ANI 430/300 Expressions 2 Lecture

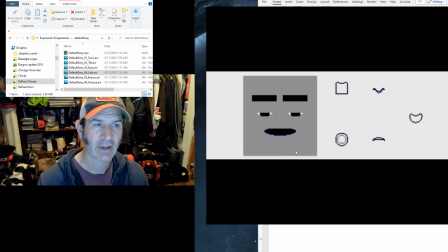And we want to see a related change of expression if we're going to end up buying it. If we don't see that change of expression, we're just not going to believe the character's really having that emotional change. So watch this one again, especially with the lids, and look for those changes of emotion in the face based upon where the eyelids are.
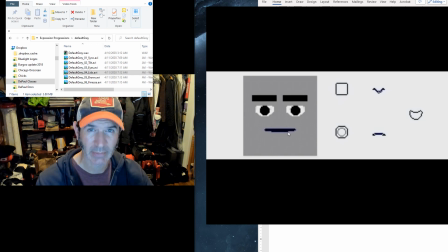Again, also notice that it's move, lock, move, lock, move, lock. We're not constantly changing where the eyelids are. We're moving to a new position and just stopping there. Check it out.
I'm default gray. Stupid gray. Boring. Doof. Get yours red.
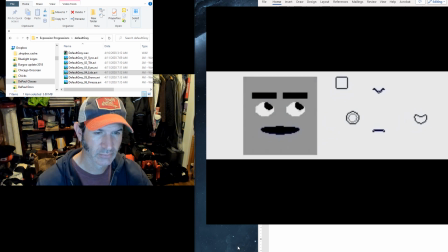Ooh, flashy. Ooh, look at me, I'm red. Ooh, you strong.
I don't know what happens at the end there, by the way. Okay, now the brows are going to add that extra emphasis.
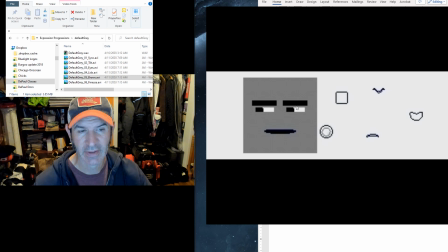When they go at an angle, we're going to feel more thought. We can now push that sense of anger or the sense of sadness or depression, so we can kind of get more of a range here. Notice that the eyebrows are not going to rotate in place.
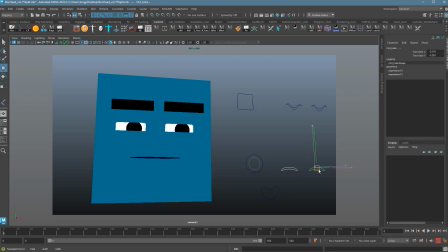So again, we're not looking for, oops, that's eyelids. We're not getting any of this action. It's all going to be coming down and pushing in or pushing up and out. We don't usually push up and down. That's kind of weird. You're looking for a compression like this.
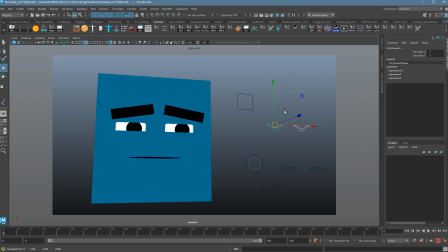So it's usually out or in. You can do this though. That's okay. As long as you move to it. But again, move, lock, move, lock, move, lock. Let's check it out.
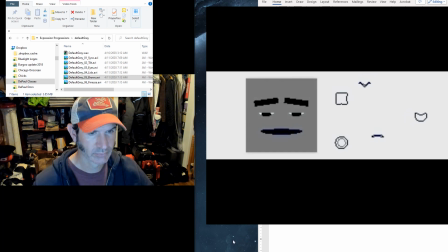I'm default gray. Stupid gray.
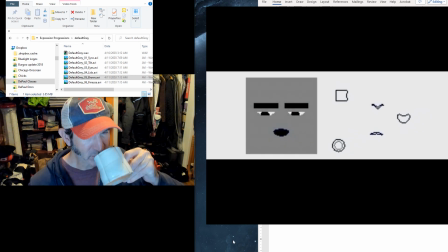Boring. Doof. Get yours red. Ooh, flashy.
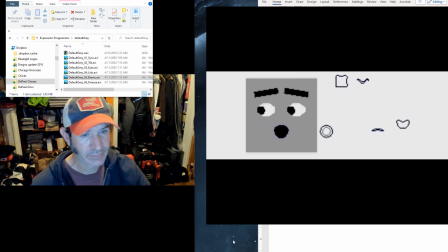Ooh, look at me, I'm red. Ooh, you strong.
So now we're really getting that emotional range. It's really kicking in. Each part of the face is dramatically changing how we feel with this character.
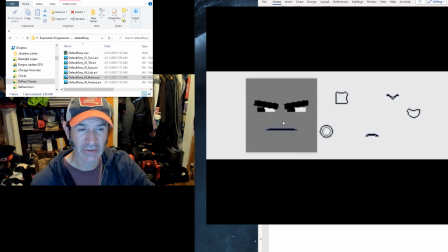It's timed out well to the dialogue. When you hear the emotional change in the voice, we're seeing an emotional change in the face. The last step here, he does extra blinks, little squeezes on the eyes, opening of the eyes, left and right on the head, a number of things to make this really come to play. But let's take a look.
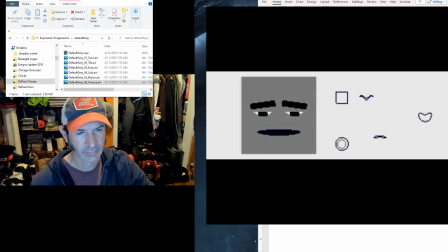I'm default gray. Stupid gray. Boring. Doof. Get yours red. I'm flashing. Ooh, look at me, I'm red. Ooh, you strawberries.
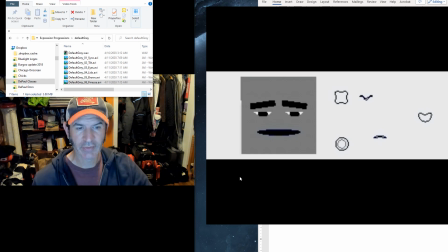Okay, so we're seeing that each part of the each part of the face here is really driving part of its performance, but we're still looking at move, stop, move, stop, move, stop, move, stop.
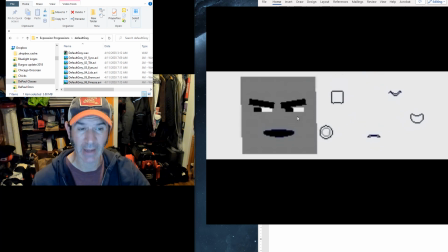Sometimes we have additional inflections, but for the most part, it's the move, stop, move, stop. That's what's going to really sell a believable emotional state.
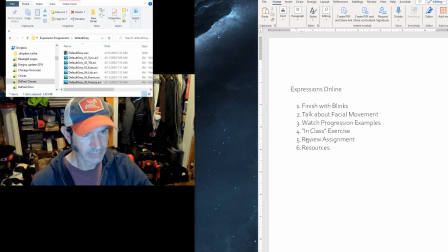Let's just do one more of these. Different character, different performance. Same box head. So here's the clip and the first tilt.
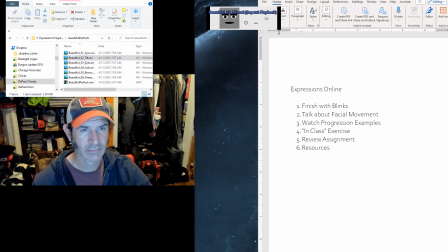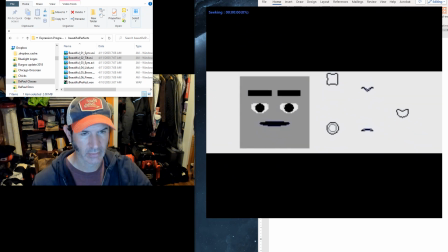Big dumb stupid head. Listen up, buddy. There's two kinds of people in this world. Big dumb stupid heads like you and super beautiful perfects like me.
All right, and the eyes.
Listen up, buddy. There's two kinds of people in this world.
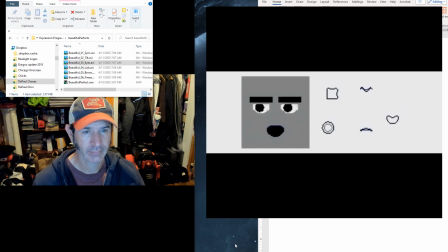Excuse me.
Big dumb stupid heads like you and super beautiful perfects like me. Listen up, buddy.
It's worth noting this one that this character is actually talking to someone off to this side of the screen. So every time she looks away and comes back and reconnects with that person,
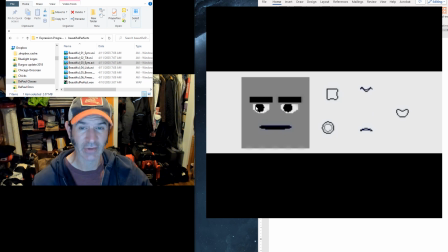we reinforce that there's someone actually there that she's talking to or feeling emotions towards.
Listen up, buddy.
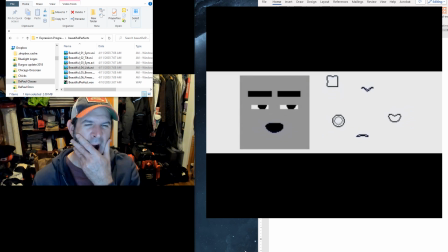This is Lids.
There's two kinds of people in this world. Big dumb stupid heads like you and super beautiful perfects like me. Listen.
Notice with this one, there's a lot more lower lid in this one than there is the last one. The last one's a little bit more angry.
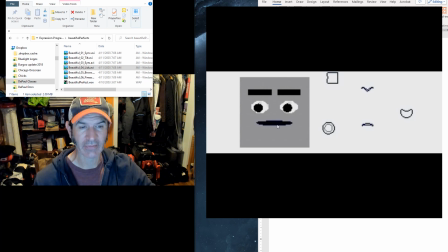It's internally focused, but this one has a lot more self-focus on here, you could say. This character is very conceited, and a lot of that's being shown by the lower lids. The lower lids pulling up and making the character feel like they're thinking and acting a little bit more internally.
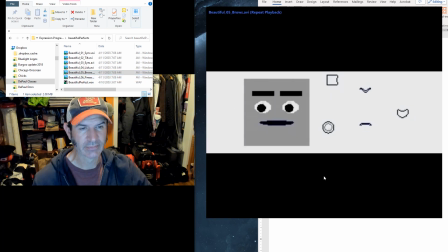Again, it's going to brighten up with the brows.
Listen up, buddy. There's two kinds of people in this world. Big dumb stupid heads like you and super beautiful perfects like me.
I love here that even though the character can't smile, you can feel it happening.
People in this world.
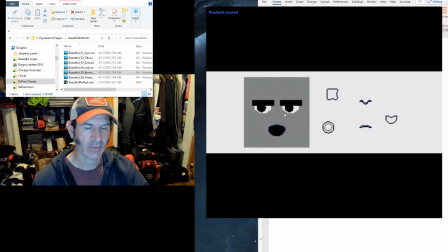Big dumb stupid heads like you.
So going from, a lot of expressions is about contrast. So moving from this expression where she appears to be angry and moving to this one here, You and super. where ultimately the brows are up.
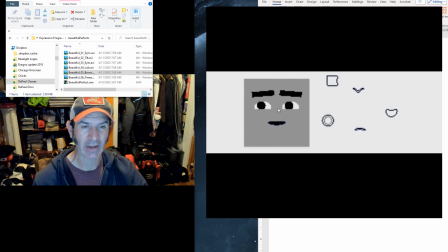She's much more relaxed. We're bringing that lower lid, which is typical of a smile. It feels like a smile, even though not a thing has happened with the mouth. Conversely, if you just do the mouth as a smile, but it doesn't reach the eyes, then no one's going to believe it. That's a fake smile, in real life too. And then finally, our finesse pass.
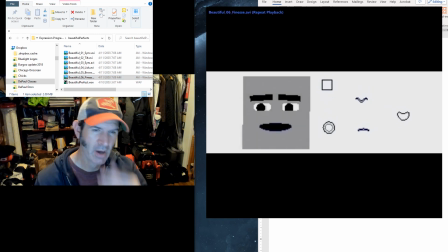Listen up, buddy. There's two kinds of people in this world. Big dumb stupid heads like you and super beautiful perfects like me.
So those are the two I want to show you, just because it gives you a sense of how each part of the face is working independently and how they're also working together in this case.
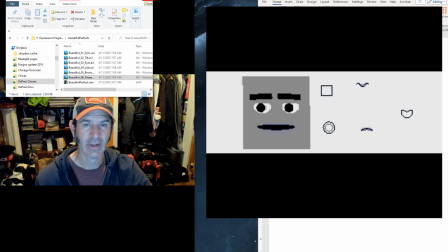All connecting, playing their own part. Ultimately, good expressions are going to be a layering effect. One gesture of one part of the face isn't going to do it. Each part of the face plays that part that's really critical, and together they sell the performance. All right. Ugh. So we're going to do a little in-class exercise. This is really important not just for you to watch me do it. Just like everything else, if you just watch someone do it, you're not going to get the same experience as if trying it yourself. Your first time doing expressions with 3D really shouldn't be like real expressions, not just I'm just dinking around. Really shouldn't be on your actual shot. It needs to be somewhere where you can practice and make mistakes. So even though it feels like it's probably working against your timeline, you should follow along on your computer and try this out. You can stop whenever you need to, play whenever you need to, so it's actually kind of an ideal setup here.
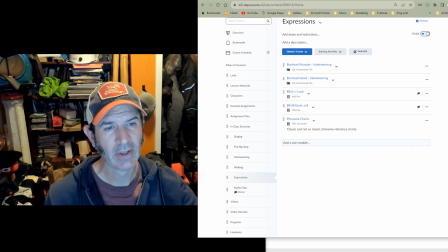What I want you guys to do is go on to D2L and go under the content page,
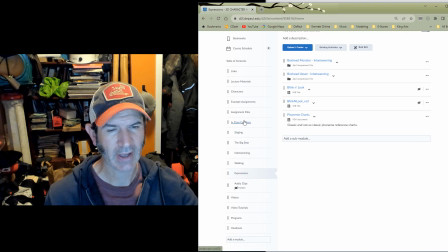look for in-class exercises and expressions, and I want you to download Boxhead, this one here, Boxhead Upset In-Betweening. So go ahead and download this. It is a zip file, so you're going to have to unzip it for it to work.
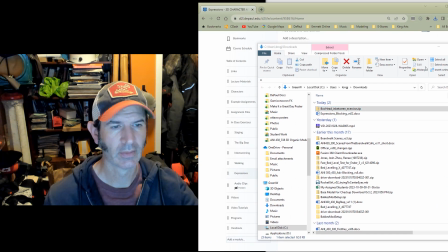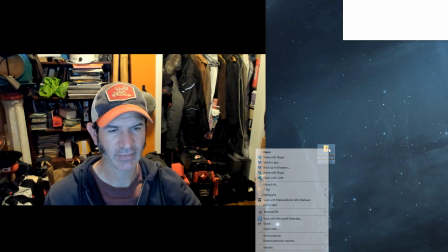Shrink this up for the moment. So just going to 7-zip this guy, or you can unzip whatever program you use. I'm going to extract to the actual folder. Now I'm going to go find it.
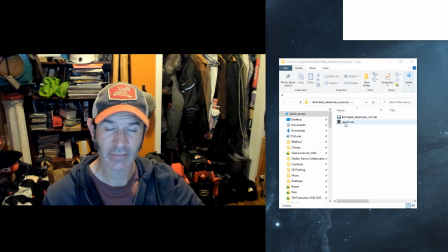Okay, so we have two files. We have an audio file and we have the box head in between file.
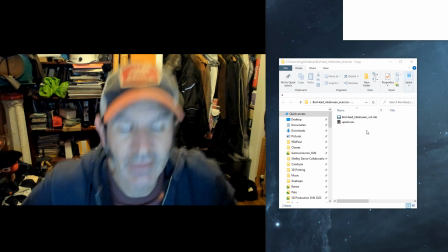It's already set up, ready for us to go. This is set up more or less like your assignment was for this week, just we're looking at major key poses.
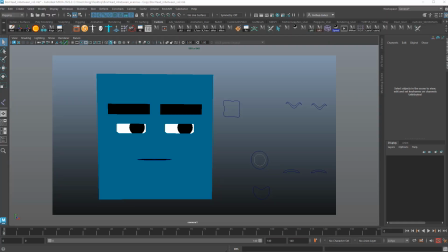So I'm going to go ahead and open this up. All right, now if you've done it right,
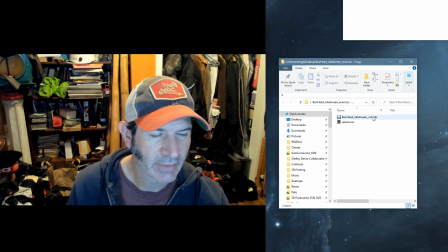which maybe I didn't, if you've done it right, you should end up getting the file, the WAV file automatically uploaded.